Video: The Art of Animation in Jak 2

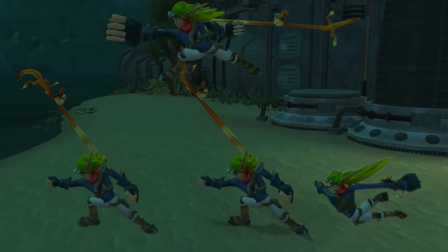[4:23]
And although it looks weird playing it frame by frame, played quickly,
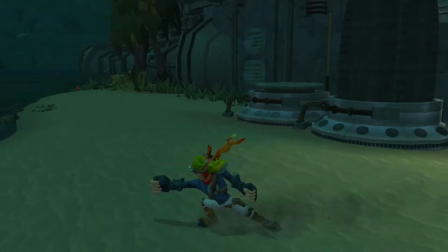[4:27]
the extreme exaggeration really sells the animation, acting like smear frames in the span of time.
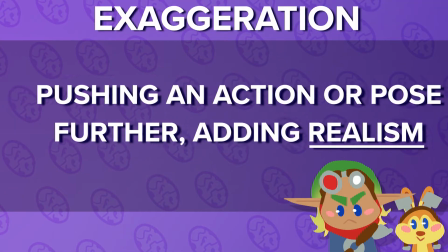[4:33]
Speaking of which, exaggeration. Exaggeration is the pushing of movement further to add more appeal to an action, pose, or expression.
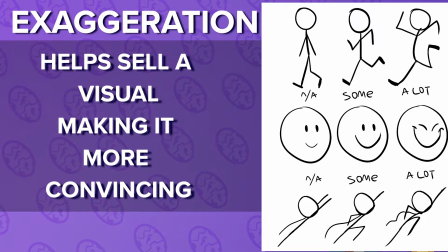[4:42]
It helps enhance the mood of a scene and emphasize emotion and sell the essence of the visual, making it more convincing.
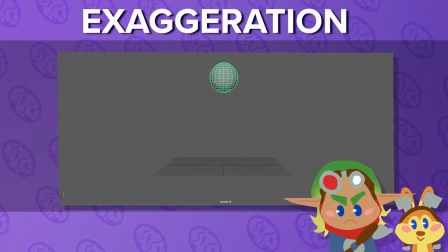[4:51]
Let's look at our ball again. Although we've already added some squash and stretch and it looks good, let's add some more exaggeration. As it hits the floor, let's squash it a lot more as it's about to pop. And as it goes up, let's make it as skinny as a bullet. And now, look at that.
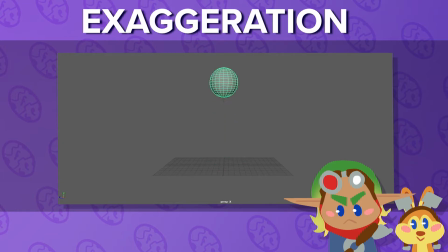[5:12]
By adding some exaggeration, the ball is a lot more energetic, bouncy, and convincing, really selling that action.
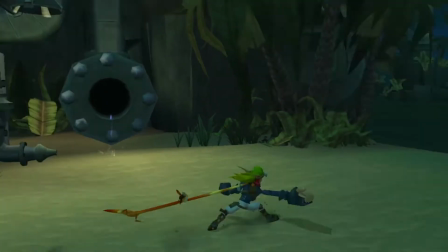[5:20]
And although the punch is a great showcase of this, let's take a look at Jack's hops.
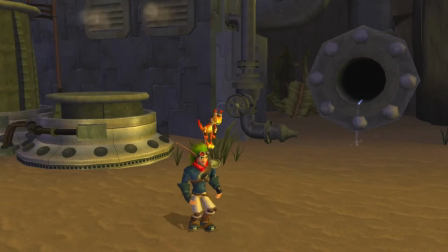[5:26]
As Jack hops up, watch how extremely his body stretches.
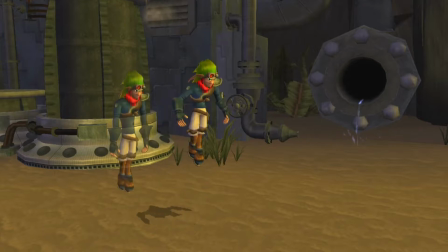[5:30]
But not just that, watch how his arms fling out in the air at his apex, really selling the jump as in taking effort.
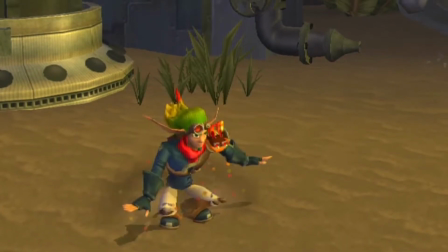[5:38]
Even as he falls down, his arms fling out until coming to rest.
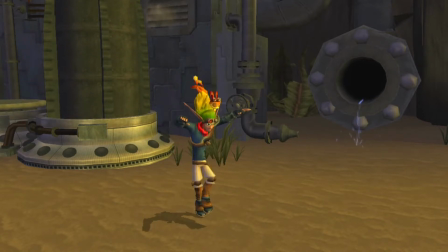[5:42]
And take a look at how Daxter also stretches as Jack falls down, and Daxter hits the shoulder he is completely ducked
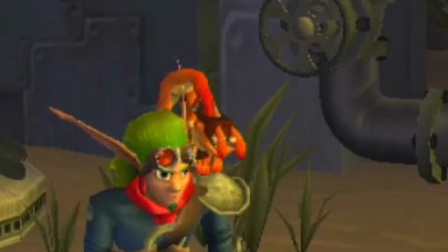[5:51]
until being flung up onto the air, going back to his resting position.
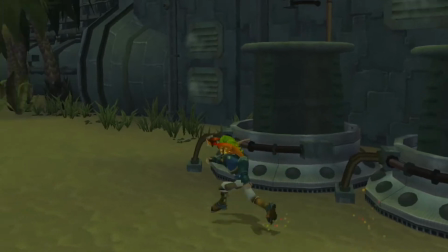[5:56]
Even Jack's walk is a great showcase of exaggeration with him, flinging his arms, making some great silhouettes,
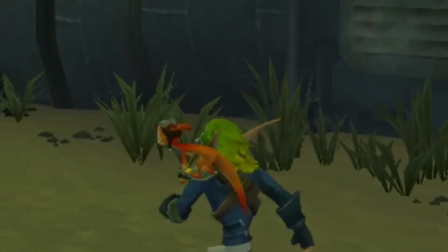[6:03]
really selling that walk and run, with Daxter walking and bopping around, dragging as Jack moves.
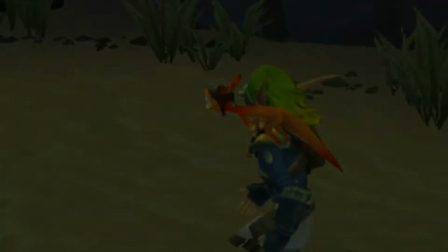[6:10]
Speaking of which, drag, follow through, and overlapping action.
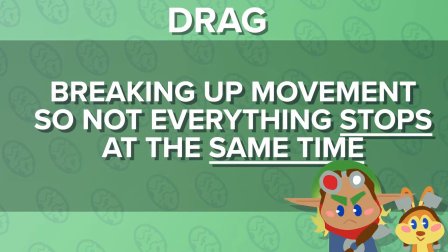[6:17]
Follow through and overlapping action, also known as drag, is breaking up movement so not everything is happening at the same time.
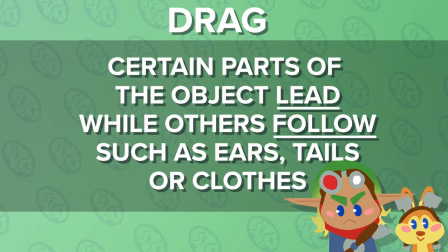[6:25]
Instead, certain parts will lead the motion while others will follow. It essentially makes a character in motion or without motion less stiff and more alive.
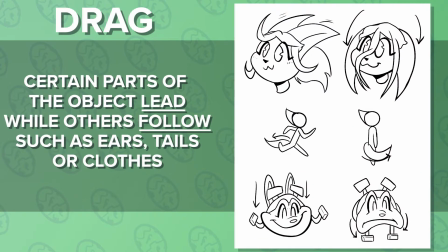[6:33]
Think for example, characters lose ears, tail, or jaw. This is mostly done by an object's appendages dragging behind the rest of the object, continuing their movement after the body stops.
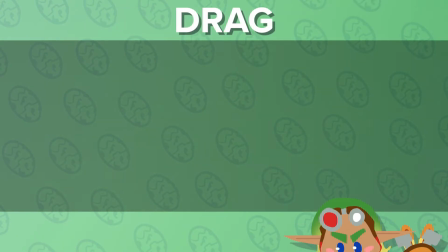[6:46]
So, like always, look at this ball. Look at it hop.
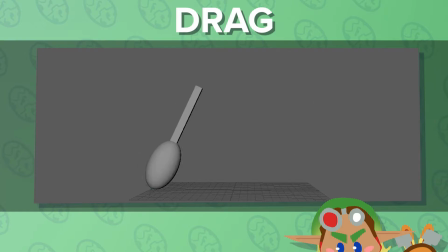[6:52]
And although sure it's fine, as it has squash and stretch, along with some exaggeration, when it stops, something is off. Let's add some drag to that tail, making it drag a bit as it jumps.
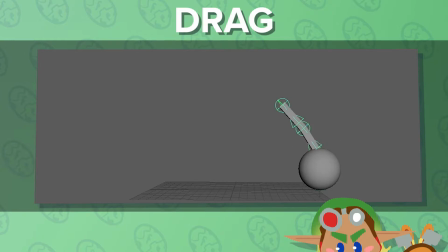[7:09]
And going forward once the ball stops just for a fraction. And by just that, the ball's hops look more convincing and less static, and there was barely any drag.
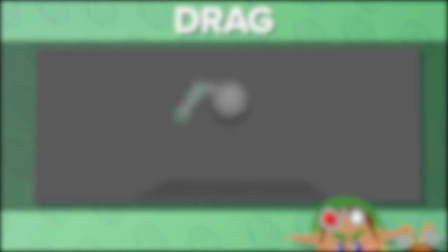[7:22]
This is the key purpose of Daxter.
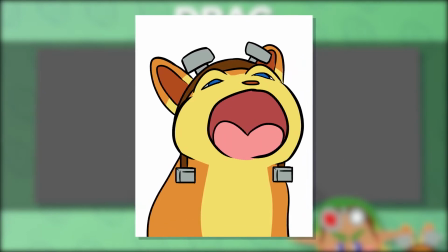[7:27]
Really selling every movement Jack does by continuing Jack's movement after he has stopped.
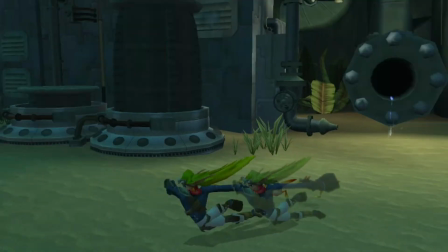[7:33]
Although Jack himself has this principle, his limbs carrying the motion until he comes to a rest, Daxter makes them more appealing.
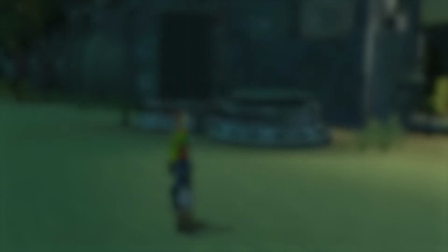[7:42]
And I think the best example would be Jack's spin.
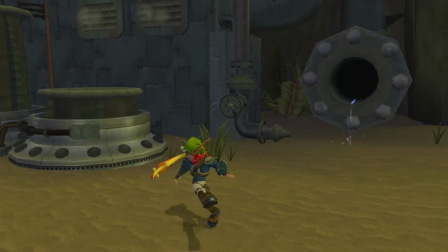[7:47]
Watch how Daxter grips onto Jack's shoulder and follow his motion, arcing.
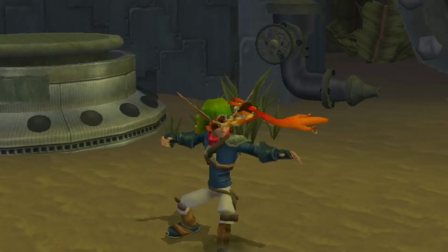[7:52]
And even after Jack comes to a stop, Daxter continues to arc until landing on Jack's shoulder.
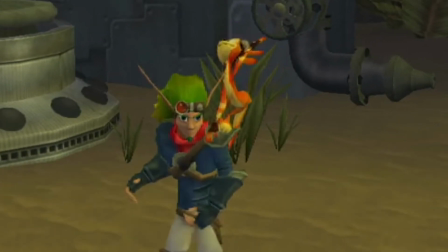[7:58]
And it doesn't stop there, as Daxter still carries the motion, catching himself, trying not to fall off as he goes forward, swinging his arms.
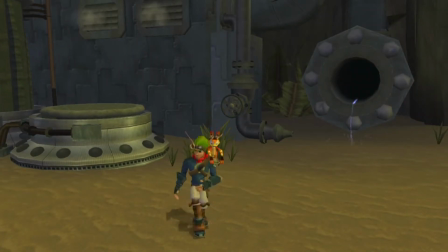[8:06]
Finally, getting his posture and going back to his pose. And this is emphasized even more in an alternate animation in which Daxter misses the shoulder.
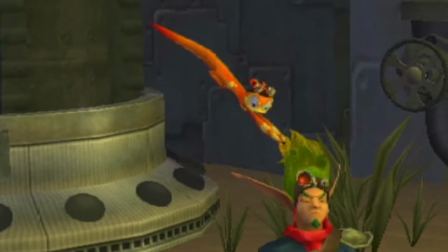[8:16]
So instead, he grabs hold of Jack's hair, stretching him as he carries the momentum, arcing back onto Jack's shoulder.
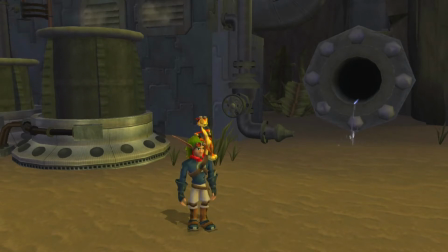[8:23]
Not only does this sell an animation, making the stopping of an animation less static and adding a lot more impact to it, but it also adds a ton of appeal, making a player enjoy just watch the characters.
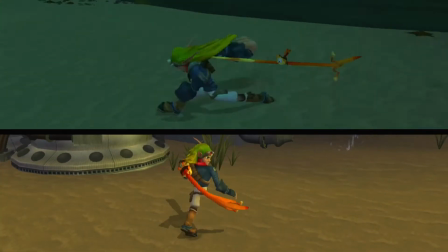[8:37]
And as said before, although these frames may look odd in gameplay,
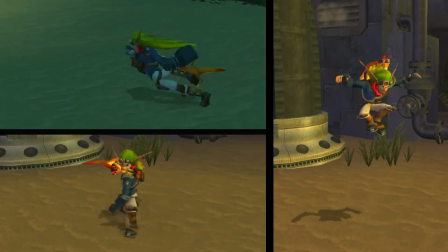[8:42]
these animations look smooth and satisfying, really hitting that cartoony feel.
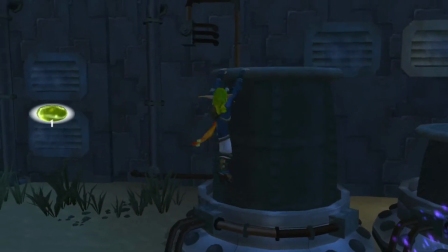[8:47]
And these principles are littered all over Jak 2, adding a ton of charm into the game.
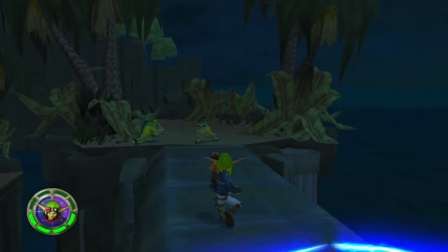[8:52]
Jumping, hitting, falling, even getting damaged. Even just simple things like idle animations.
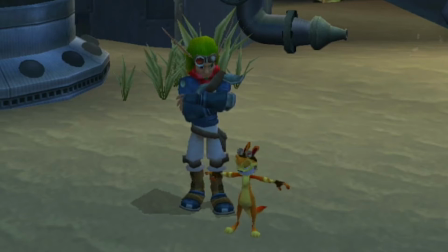[8:59]
But as nice as these animations may look, in the end, this is a game. And Jak's animations are king in blending one into each other to make smooth animations.
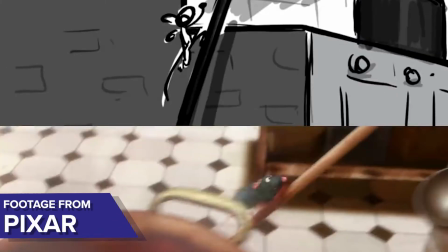[9:16]
Animated shows or film have an intended story and progression to follow,
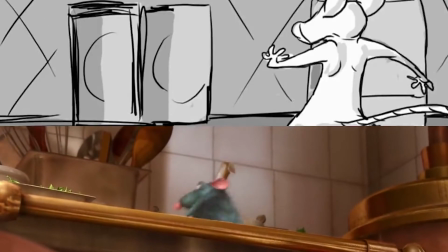[9:22]
which allows them to put their best animation into each frame if they really want, allowing for beautiful and exciting visuals.
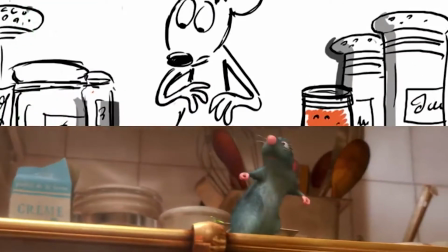[9:29]
However, games usually have a problem. They have to deal with a stupid player.
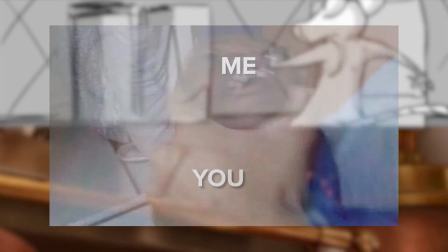[9:36]
A
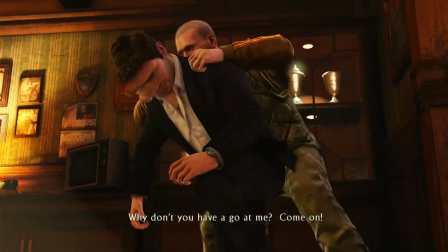[9:42]
video game has to deal with an unknown factor. How and when will the player do certain movements?
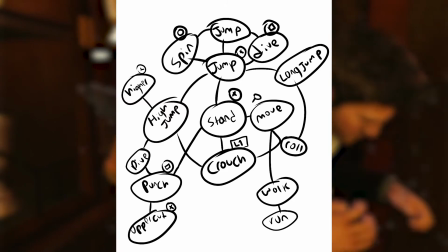[9:50]
Players will not like it if they have to wait for an entire animation to play first before their next input is read.
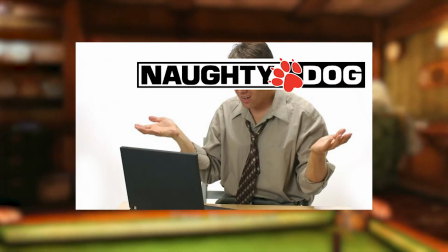[9:57]
So, how can game developers know when to play certain animations?
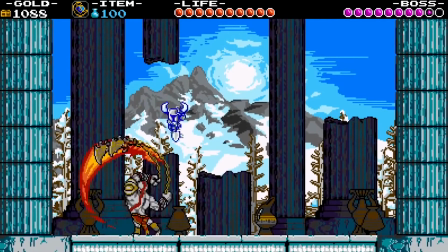[10:03]
This usually leads to very limited animation, sacrificing visuals for snappy animations, which is always preferable. A game is supposed to be playable.
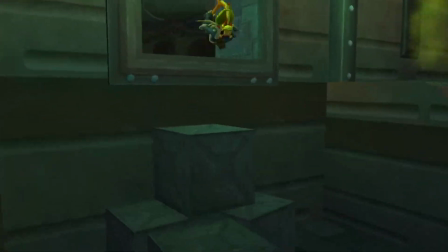[10:12]
But Jack 2 avoids most of these static stops, making most movements look smooth and wonderful to look at as you play their game.
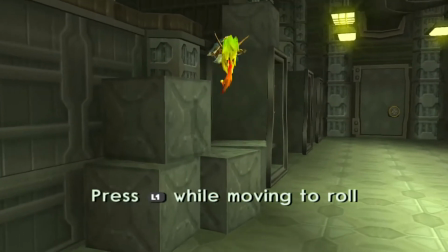[10:20]
How do they do it? Transitions.
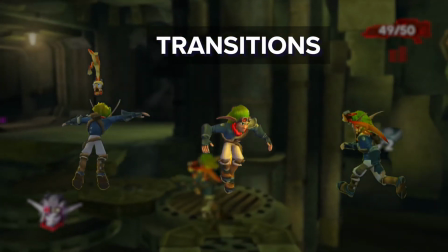[10:23]
Most animations Jack does have in a specific key pose he can use to transition into different moves.
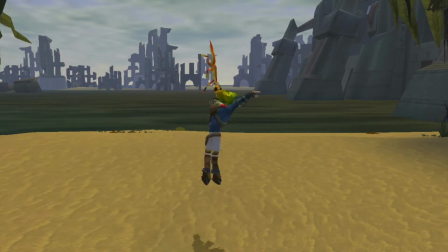[10:29]
Take for example, after doing a dive attack, after Jack hits the ground, he ends in a sort of crouch headstand pose.
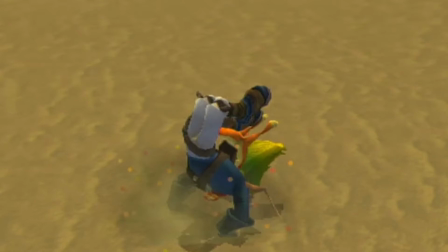[10:37]
A player can do lots of moves from this position.
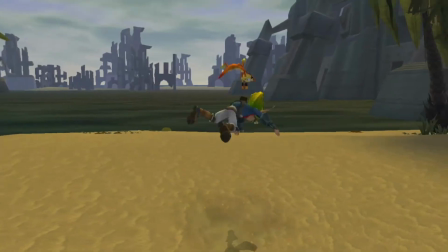[10:41]
They can launch themselves back into the air, let the animation play out, or even just spin.
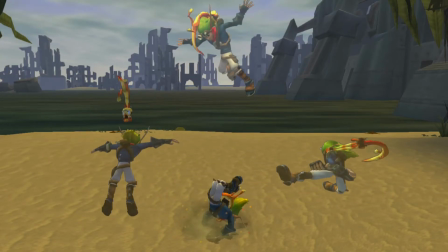[10:49]
And these crouch frames can help transition into each of those. Let's launch ourselves back into the air.
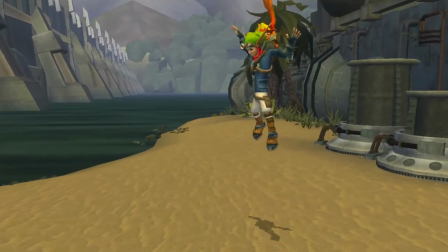[10:56]
In the air, Jack has this apex frame in which he stays in the air in this pose for a few frames, waiting for any other input.
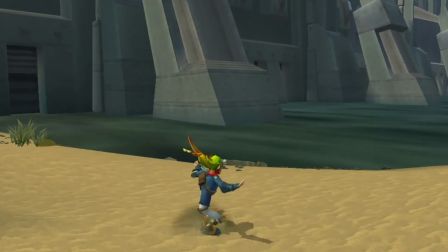[11:05]
In the air, a player can spin, dive down, or just go back down.
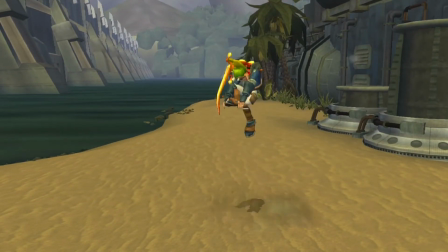[11:10]
And this frame helps the transition into each of those animations. Some might be better than the others, but they all help ease the visual, allowing it to not only be snappy, but visually pleasing.
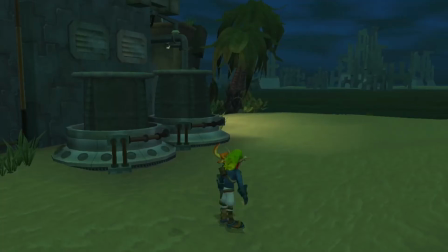[11:23]
And it's not just the big moves. You can see it in the running. When you stop, instead of Jack coming to a complete stop,
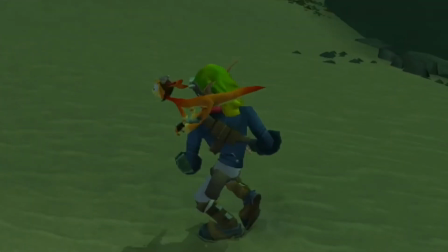[11:29]
Jack goes into a little jog animation, waiting for another input, until finally going back to his default pose.
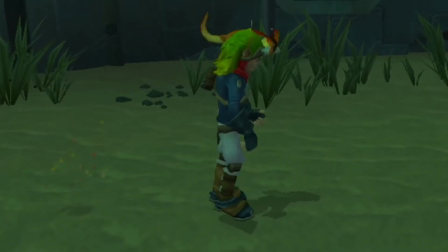[11:35]
If you stop suddenly, a follow-through frame plays, showing Jack and Daxter react to the momentum before turning.
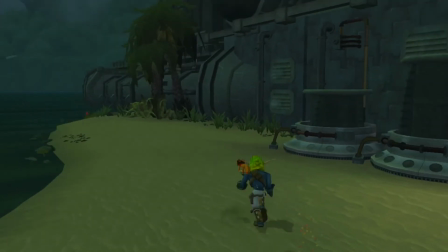[11:41]
If you're going too fast and do a complete 180 turn, Jack plays a transition frame of him sort of drifting before going back into his run.
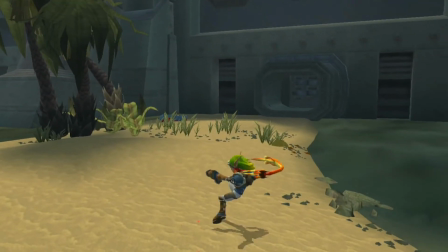[11:50]
When you spin and go into a run, this silly animation of Daxter getting plastered in Jack's face plays, allowing for a visual transition.
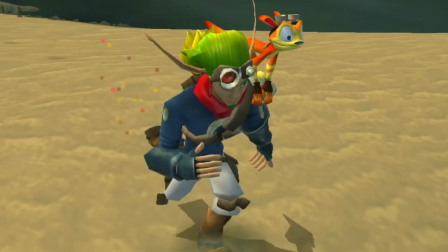[11:58]
And these animation principles carry into other parts of the game: vehicles, gunplay,
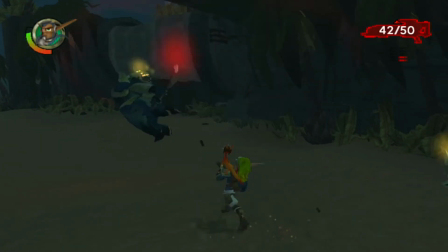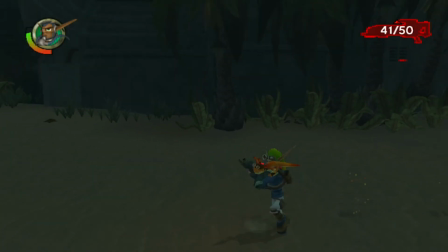[12:11]
and especially hoverboarding.
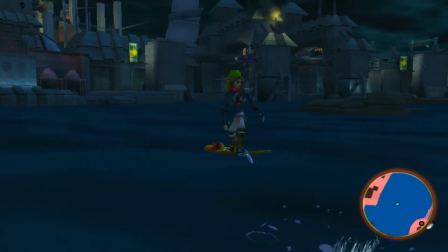[12:17]
But I just wanted to fuss about Jack 2's animations for a while.